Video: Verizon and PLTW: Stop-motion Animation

Oh, hello there! My name is Mikayla and I am an animator. Meaning, I create animations and bring things to life on a screen.
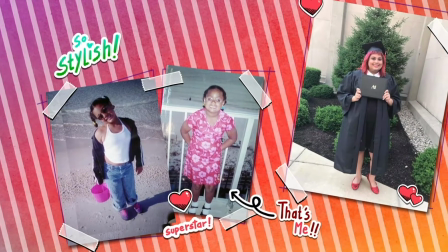16s
Back when I was a kid, I watched animated cartoons on TV and that's what got me started with doodling.
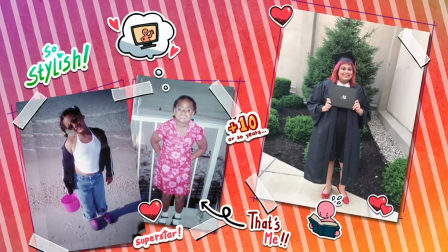23s
Since then, I haven't stopped drawing and even went to college to learn how to become an animator.
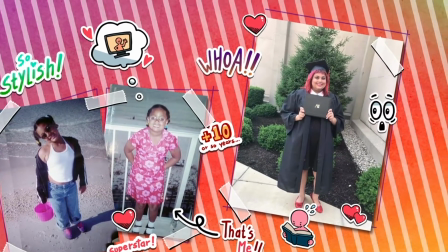29s
Now I make the animations that other people explore on their digital devices.
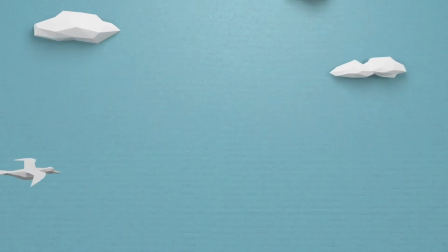35s
But what is animation? Animation is the process of giving the illusion of movement to drawings, models, or objects.
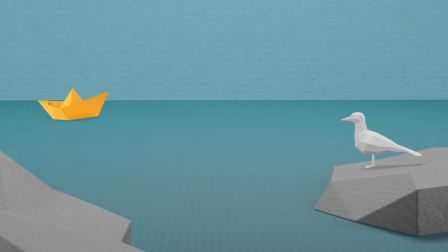44s
It can be as simple as a flipbook or as complex as a full-length movie.
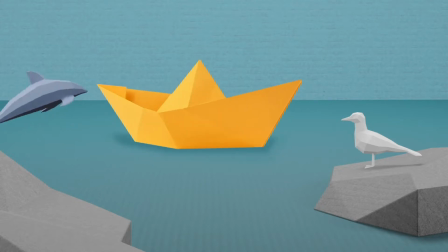50s
Let's dive in and learn more about the five types of animation.
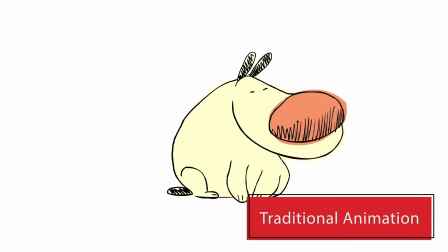58s
Traditional animation is when each frame is drawn by hand on paper. Many drawings are strung together so it looks like they are moving.
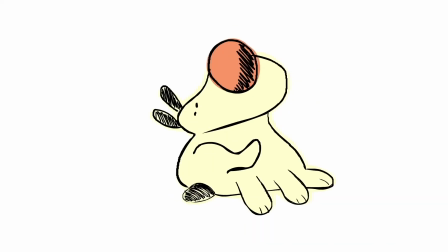66s
The Little Mermaid is a traditional animation you may be familiar with.
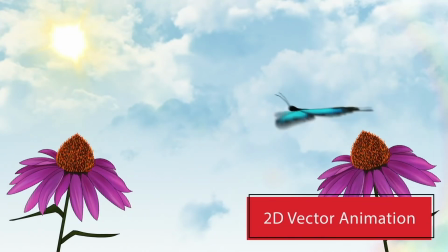75s
2D vector animation is similar to traditional animation but the images are created on a computer instead of drawn on paper.
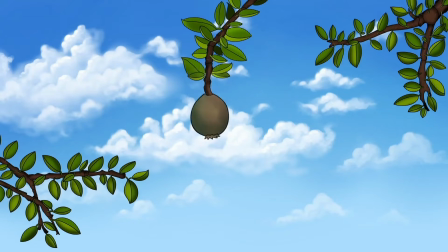83s
Have you ever seen Blue's Clues? It's an example of a 2D vector animation.
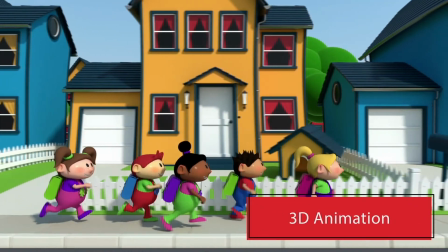90s
3D animation is when life-like computer-generated images appear to be moving to infinity and beyond.
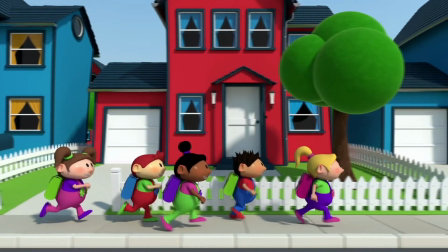100s
Toy Story uses 3D animation to bring the toys to life.
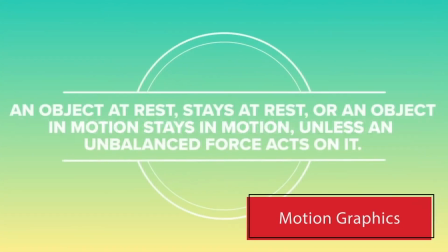107s
Motion graphics is moving graphic design used to tell information to others.
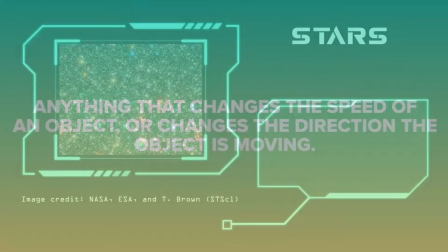113s
Many commercials and movie intros use motion graphics to draw you in.
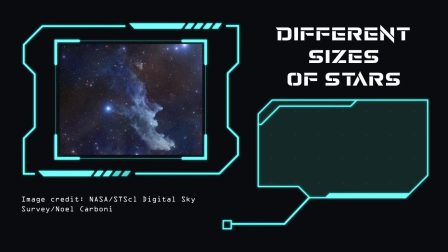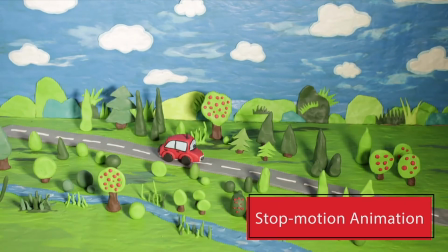122s
Stop-motion animation is a filming technique in which photographs are taken as objects are moved in small increments.
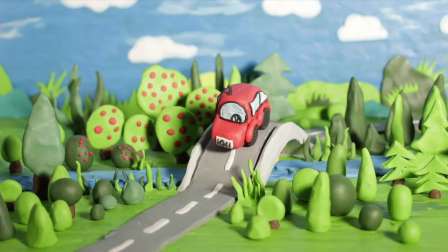130s
Choo-choo! Thomas the Tank Engine and friends originally used stop-motion animation to show the trains in motion.
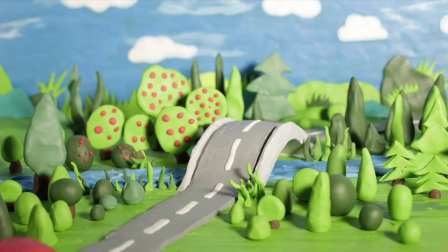139s
So, how do you get started with actually making an animation? Regardless of which type of animation you're working with, every animation starts with proper planning. You begin by creating your concept or the idea behind your animation. Some questions animators might ask are, what do I want to show in my scene? What do I want the characters to do? Where should they be? Once you answer these questions and create your concept, it's time to create a storyboard.
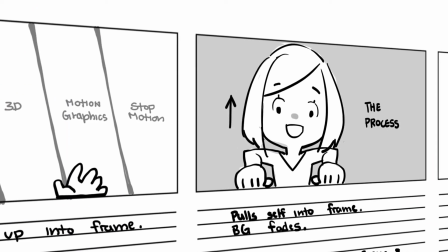177s
Storyboards are a sequence of drawings and notes that help you visualize what an animation will look like.
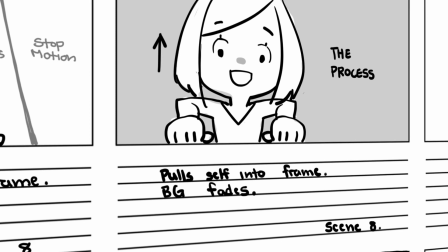184s
After choosing your type of animation, many of the storyboard drawings will become keyframes.
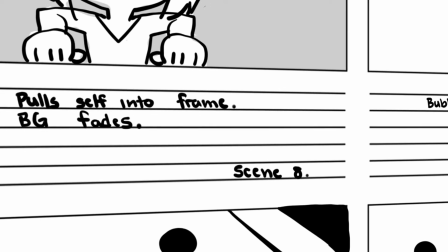190s
Keyframes are the most important frames in animation.
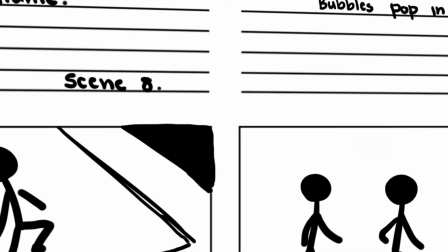194s
They can show the beginning, middle, and ending points of an action, changes in a character's expression,
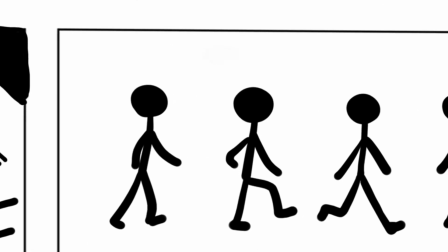201s
changes in the way a camera is pointing, or even a change in lighting.
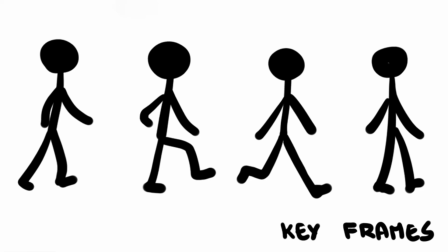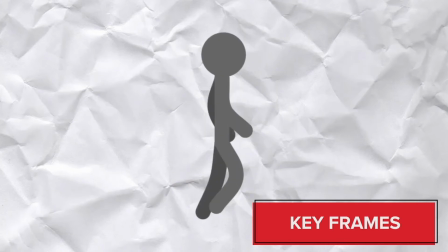211s
But just keyframes won't make an animation look like it's really moving.
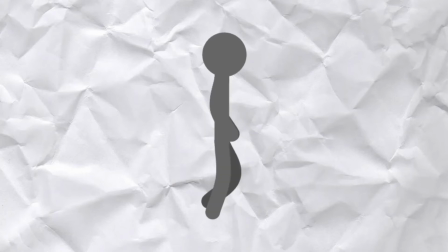216s
An animation of just keyframes will be choppy and stiff. It would look more like a comic book than an animation.
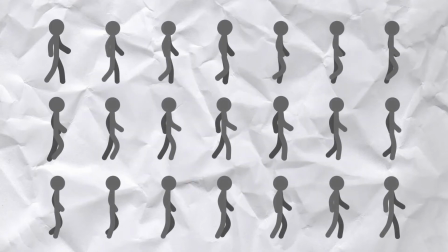224s
Animators make animations look like they're moving by adding many, many images in between the keyframes to make the action look smooth.
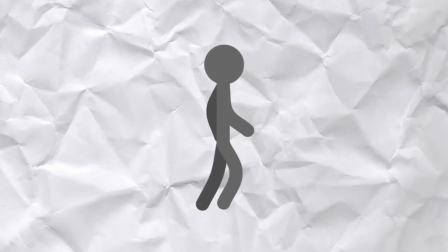233s
The more images you add, the smoother the animation becomes. This is called in-betweening. Animators repeat this process for every scene in an animation.
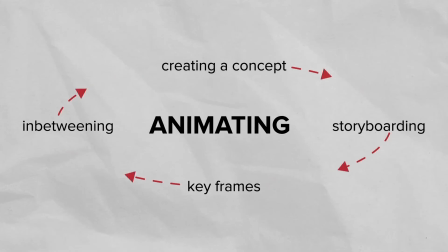243s
Most animations consist of 15 to 60 or more images for just one second of a scene.
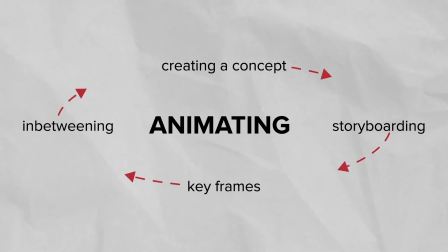251s
Movies are made up of thousands of these individual scenes.